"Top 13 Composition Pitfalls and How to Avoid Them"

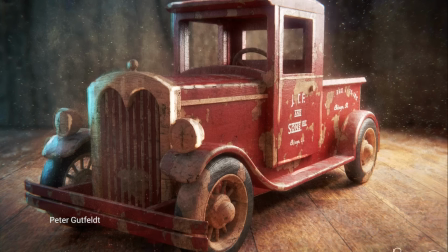[8:13]
perhaps let's put a stronger key light and other rim light. pretty much that's a classical three-point lighting scheme but it works very nice in this case and I'm not a huge fan of three-point lighting but it just works!
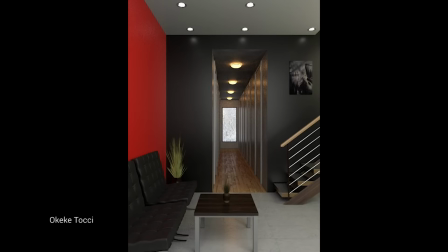[8:26]
I cannot deny it, damn it.
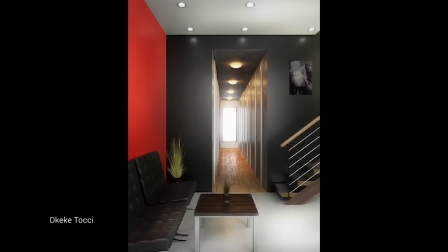[8:29]
and sometimes you just have to boost lighting in the post-processing by adding a soft glow, glare and other effects,
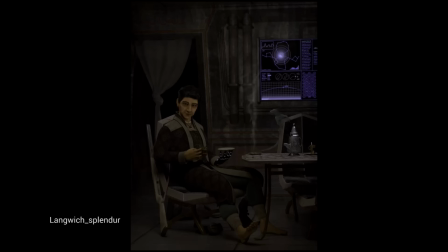[8:37]
it will create a new gradients. people love gradients. okay, Ali is a very painterly image that we love,
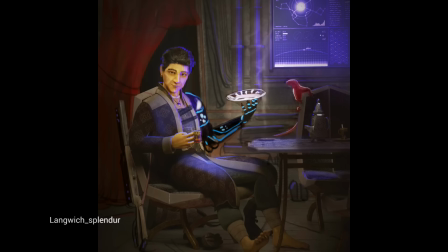[8:46]
it can be so greatly improved just by adjusting lighting and this principle is kind of branching from the number one mistake of too dark of the overall underexposure but has a slightly different
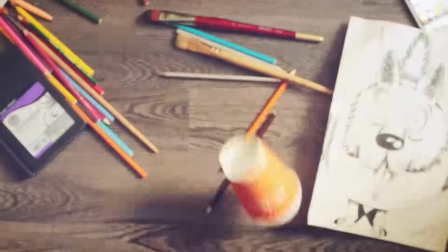[9:00]
vibe to it and surprisingly the opposite is true, too many lights is the mistake too,
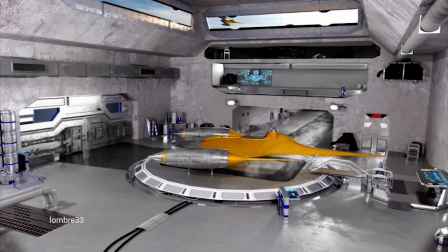[9:09]
it can ruin the brilliant images with a great potential and if you look at this image you'll notice that it is super detailed, the modeling is top-notch, but too many lights. let's create just one light.
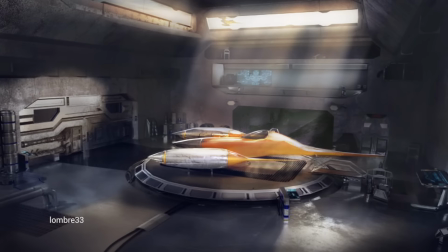[9:22]
right away you can see how we just avoided one more composition pitfall. guys and girls let's put it straight, in main cases it's better to have one dominant light and start from that point. keep it as minimal as you can, it will enhance the composition.
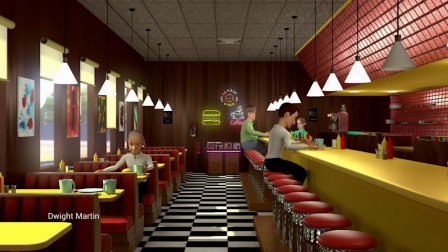[9:41]
and white, if you have a scene like that I'd recommend to choose what will be stronger, the light coming from the window or the lamps.
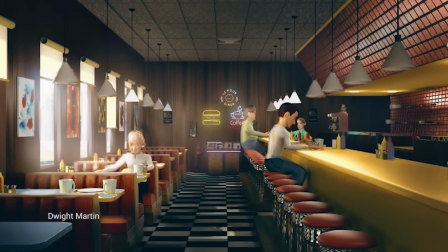[9:49]
because when they're equal it pretty much ruins the lighting.
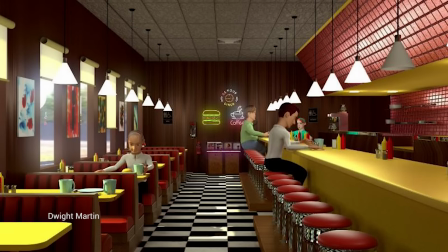[9:53]
here I made the light from the window stronger and I think it helps us to emphasize the characters
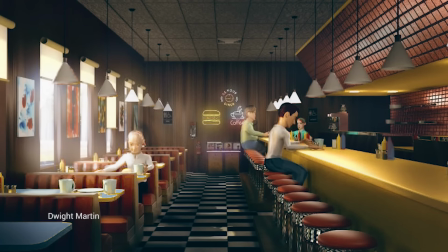[9:59]
and it creates a more pleasant image. but fortunately for us all this problem has a very simple solution,
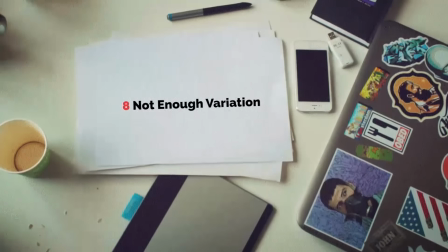[10:07]
just turn some light sources of. and another dreadful composition portfolio is not enough variation.
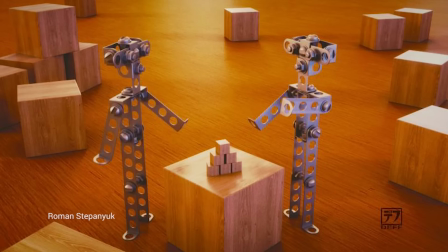[10:14]
human eye loves variation. when we travel through the image we need visual stimuli. we naturally need some variation.
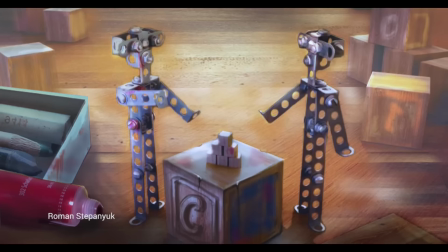[10:23]
so add variation in models, variation in textures and variation in lighting and you're good to go.
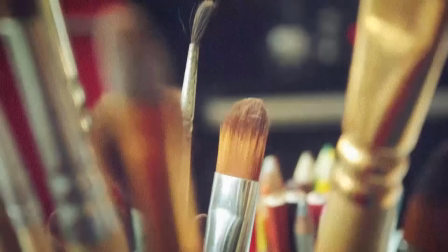[10:29]
also you can add a Travolta. the next principle of composition give us some more details.
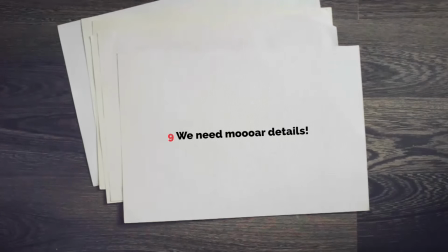[10:37]
look, your image may have a very nice so-called first read,
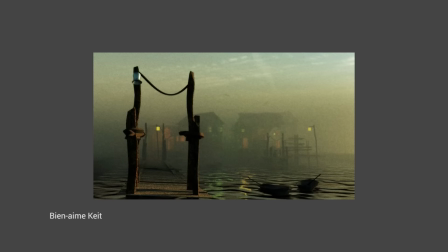[10:41]
when you look at the image and you go wow and then you zoom in and start to look at the details.
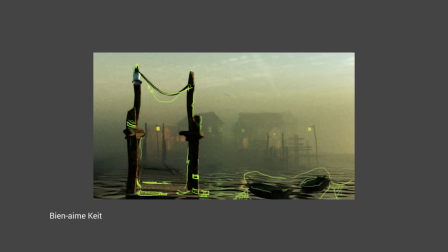[10:48]
the second read and the third read need to be awesome too if you want to create overall awesome impression. so play with the silhouettes and add the details here and there, especially if the high-contrast stuff is going on here on the foreground.
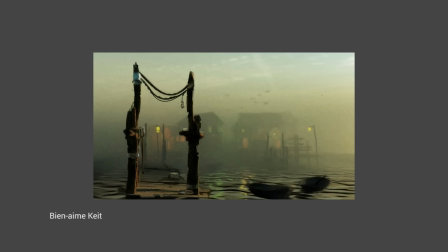[11:04]
so where to add the details in the first place? obviously find your focal point and crush it.
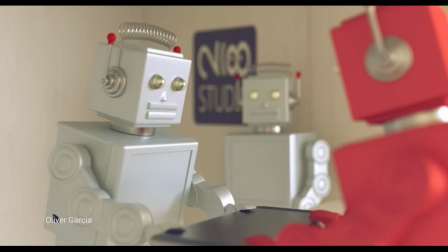[11:12]
oh the robots by oliver, he calls it uh idiots like an iphone.
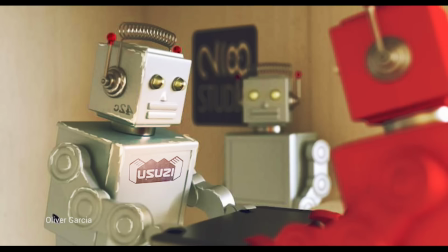[11:18]
it's about the details too because the main shapes are well defined, we have a focal point, we just have to add the edge, scratches some decoles and it will look awesome, it will look brilliant.
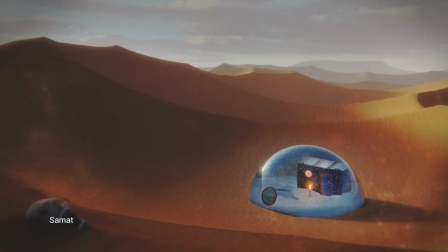[11:31]
okay the same thing here, we have a very well defined point of interest, this sphere,
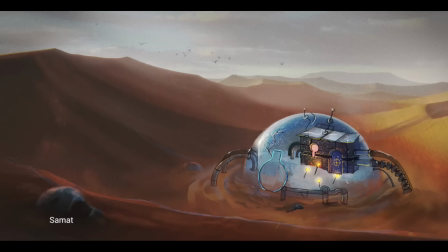[11:37]
but at the second glance it lacks details and now we've added the details and this object will catch our eye immediately and we'll look at it for a longer time and we'll go oh these wires, interesting details and stuff and so to sum it up,
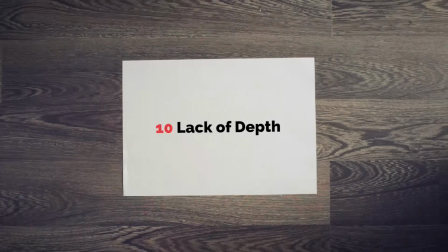[11:53]
the details are very important on the second and the third read of the image. and here we have another killer mistake,
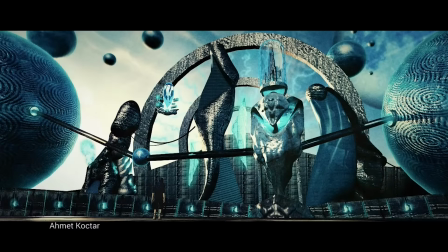[12:01]
the lack of depth. fantastic image by Ahmed.